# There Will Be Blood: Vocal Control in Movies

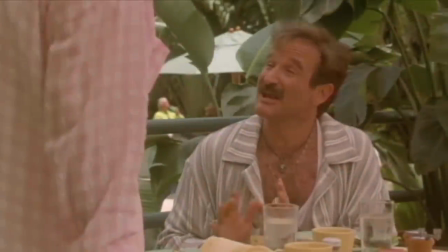Let me give you an image. It's a cliche, but it's an image. John Wayne.
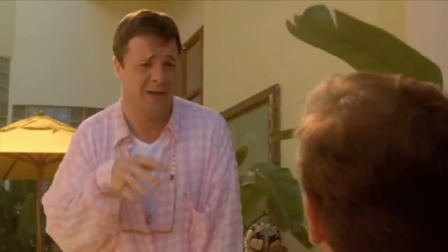Oh, God. Couldn't we start with someone easier?
Let me ask you a question. Has John Wayne ever been at a loss of words?
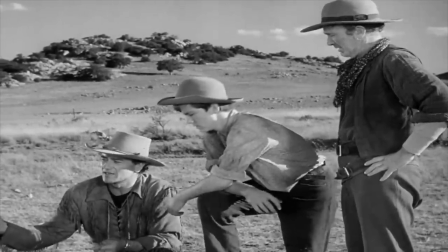Seriously, go watch your favorite John Wayne classic and pay attention to how he speaks.
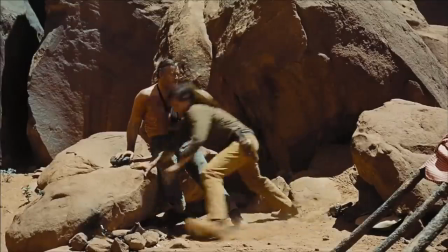Over his 40-year career, regardless of his age, character, or mood, he almost always talks with the same iconic masculine confidence and control.
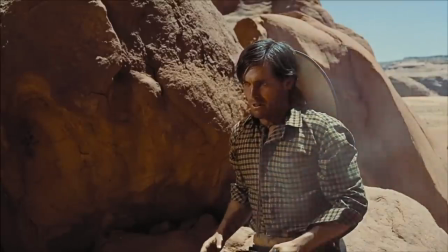He always has the right thing to say in as few words as possible.
I hope you die.
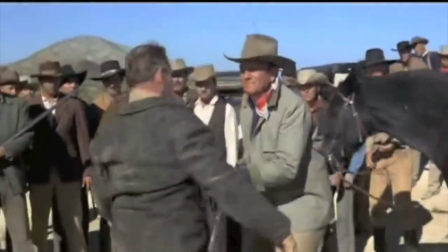That'll be the day.
Even when he's angry, he's not really angry. He never loses his cool.
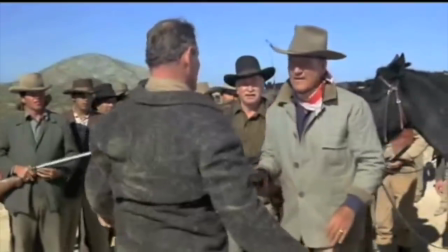He never stammers, screams, or even improvises.
I haven't lost my temper in 40 years,
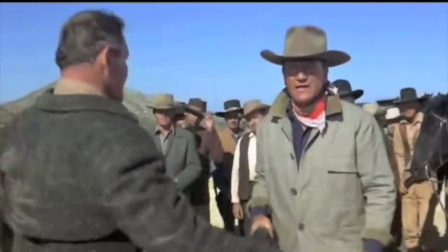but Pilgrim, you caused a lot of trouble this morning, might have got somebody killed, and somebody ought to belt you in the mouth.
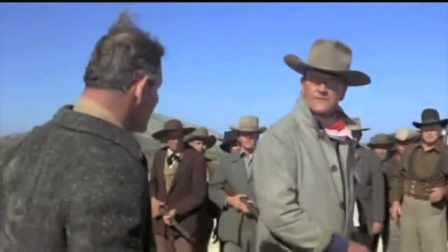Even at his worst, he doesn't lose that cool John Wayne presence, and there's actually something amazing about that ability.
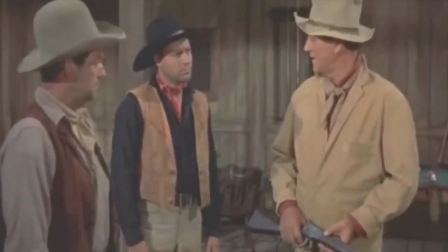And I'm not saying this makes him a bad actor. Actually, many studio Hollywood actors had a limited vocal range.
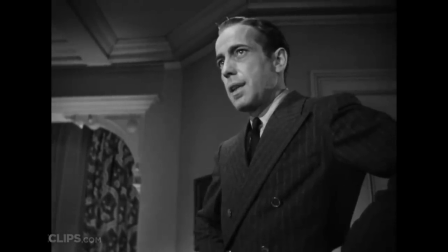Whether Humphrey Bogart was a private investigator, He actually did shoot Thursby and Jacoby, didn't he?
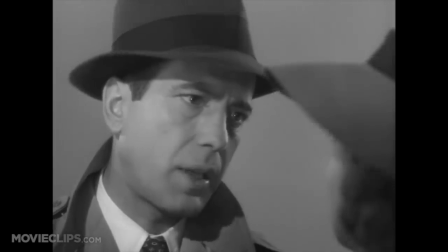A nightclub owner.
Where I'm going, you can't follow. What I've got to do, you can't be any part of.
Or even an Irishman.
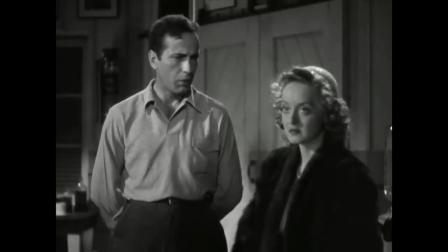I was hoping that maybe in the state of mind you were in, he wouldn't ride tonight.
He always had his trademark voice.
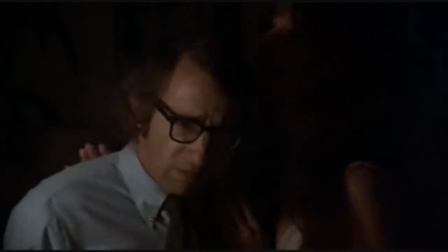It explains why some actors at that time are so easy to imitate.
You got any girlfriends with the same problem, bring them over.
And John Wayne is no exception.
So he went to be or not to be.
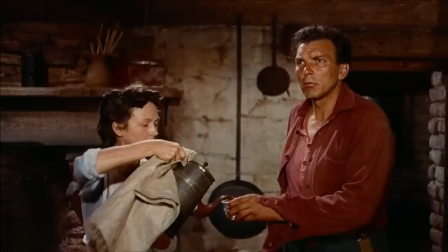But John Wayne still seems to stand out. His complete control, his whole persona, has an almost mythic quality to it.
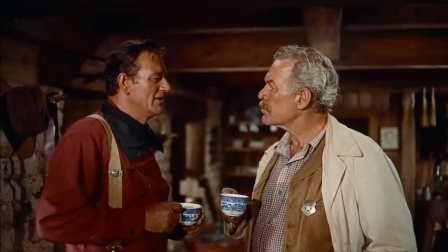Figure a man's only good for one oath at a time.
It's as if he's created a certain idea for masculine authority through his voice.
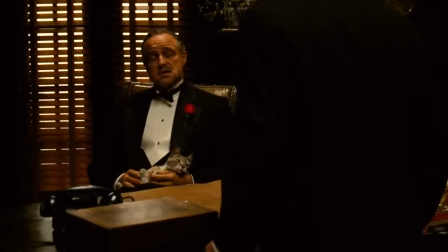There's an idea of talking like John Wayne. But post-classical method acting ushered in a wave of chameleon actors, like Marlon Brando, Robert De Niro, and Meryl Streep, actors who morphed their voices and disappeared into their roles.
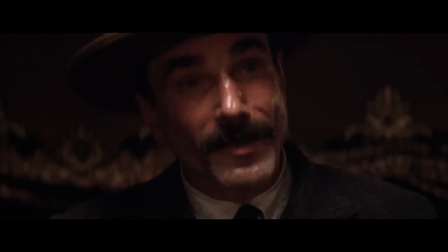Any attempt at imitating Daniel Day-Lewis would probably result in simply imitating one of his characters, not the actual actor, because he does them all so differently.
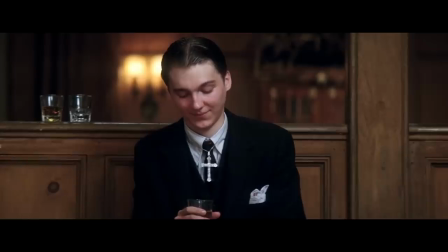The use of complex voice acting not only created more immersive performances, but actors and directors now use voice in more complicated ways to tell their story.
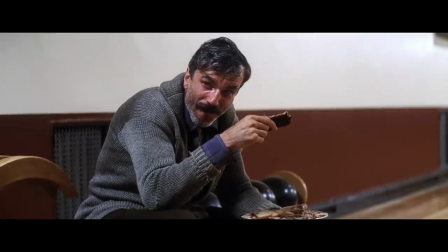It's not always about what a character says, but how and when they say it. Voice shows a character's control of a scene, or their lack of control.
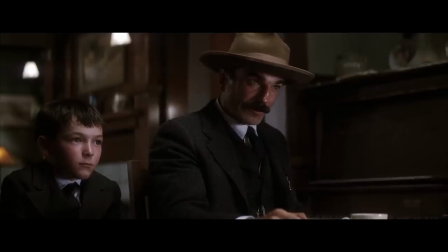I want to use voice acting as a means for analyzing one of the most complicated characters in film,
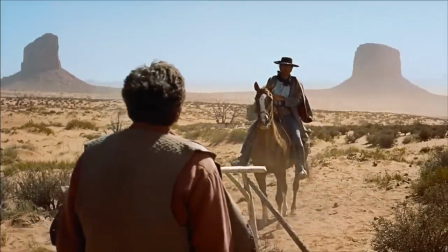Daniel Plainview in There will be blood, and I think to understand Daniel Plainview, you have to first understand talking like John Wayne.
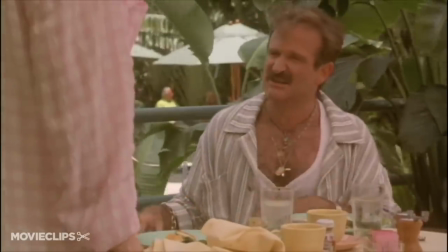Just get off your horse, and head into the saloon.
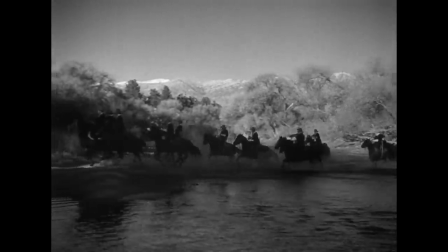John Wayne's big break came in 1939 in Stagecoach, and his introduction starts his streak of vocal control.
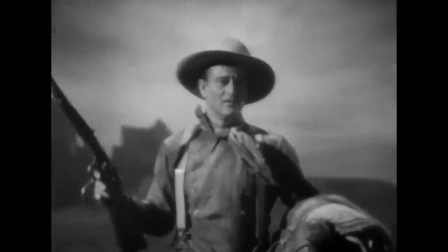Hold it!
Right from the beginning, John Wayne has a mastery of voice.
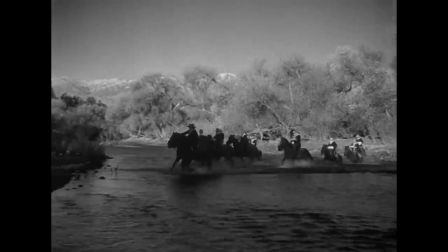After a long montage of Stagecoach riding, he's the one that can stop the entire narrative with a single command.
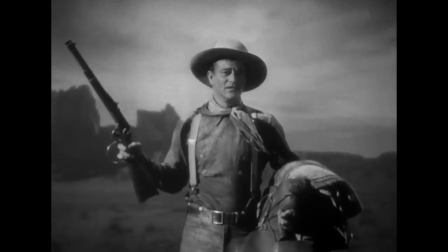And notice what else is going on in his introduction shot.
Hold it!
He immediately establishes himself as a master of his own movement through his flashy gun turn, the epic push-in of the camera toward his face, and the mythical quality of the background, like he manifested out of the West.
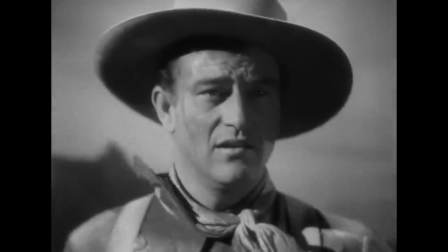Here we see confidence, fearlessness, and mastery, and the whole film stops to accommodate him.
Hey look, it's Ringo!
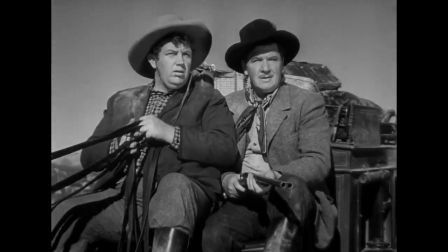The remainder of the scene presents another interesting phenomenon in voice.
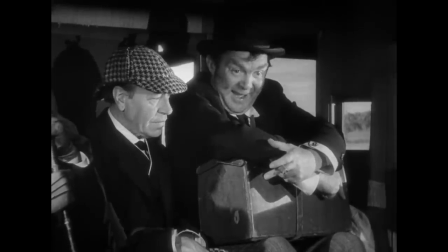In 1939, editors were still tinkering with how to cut dialogue, and the camera would stay on a character most or all the time they were talking, except for John Wayne.
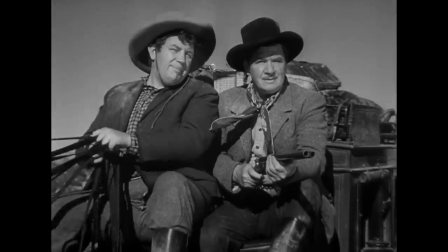In this scene, and you'll notice he's the only character that talks while the camera focuses on other characters.
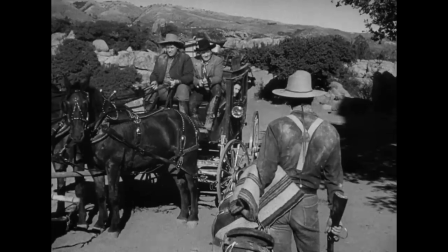Didn't expect to see you riding shotgun on this run, Marshall.
As he talks, it cuts to reactions, or he talks away from the camera as he approaches the stagecoach.
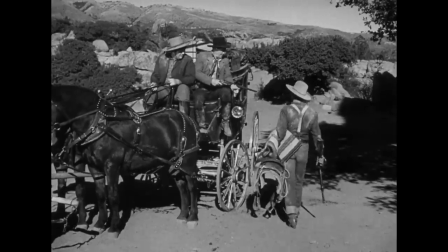Even in his first big movie, even as Ringo the Kid, and even right at his character introduction, his voice could control the movement all on its own.
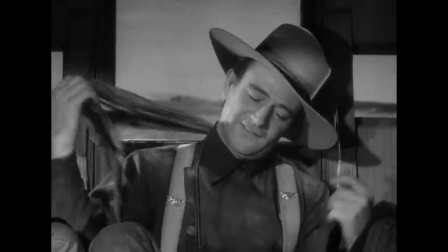He has an almost directorial influence on the story. There's a distinct power to talking without being seen, in the same way that a narrator of a story has a god-like quality to them.
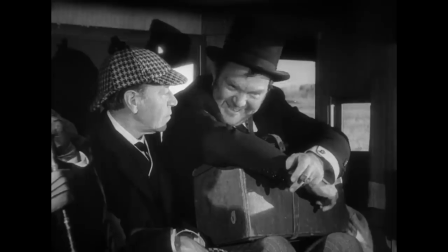If they talk while not in view, that means they're still controlling the scene even when they aren't there.
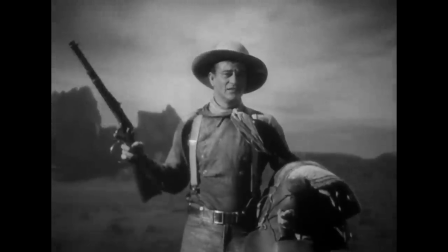In John Wayne's introductory scene, we see two methods of showing control, directing the narrative through voice and controlling the camera, and he's not the only one to control this way.
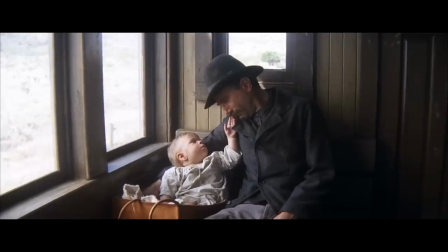Why didn't you go to the police? Why didn't you come to me first?
We actually also hear Daniel Plainview before we see him speaking.
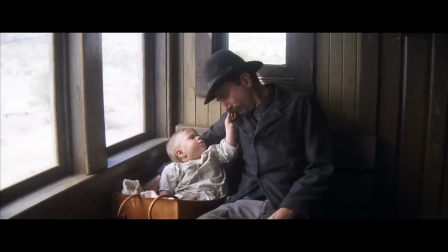I've traveled over half our state to be here tonight.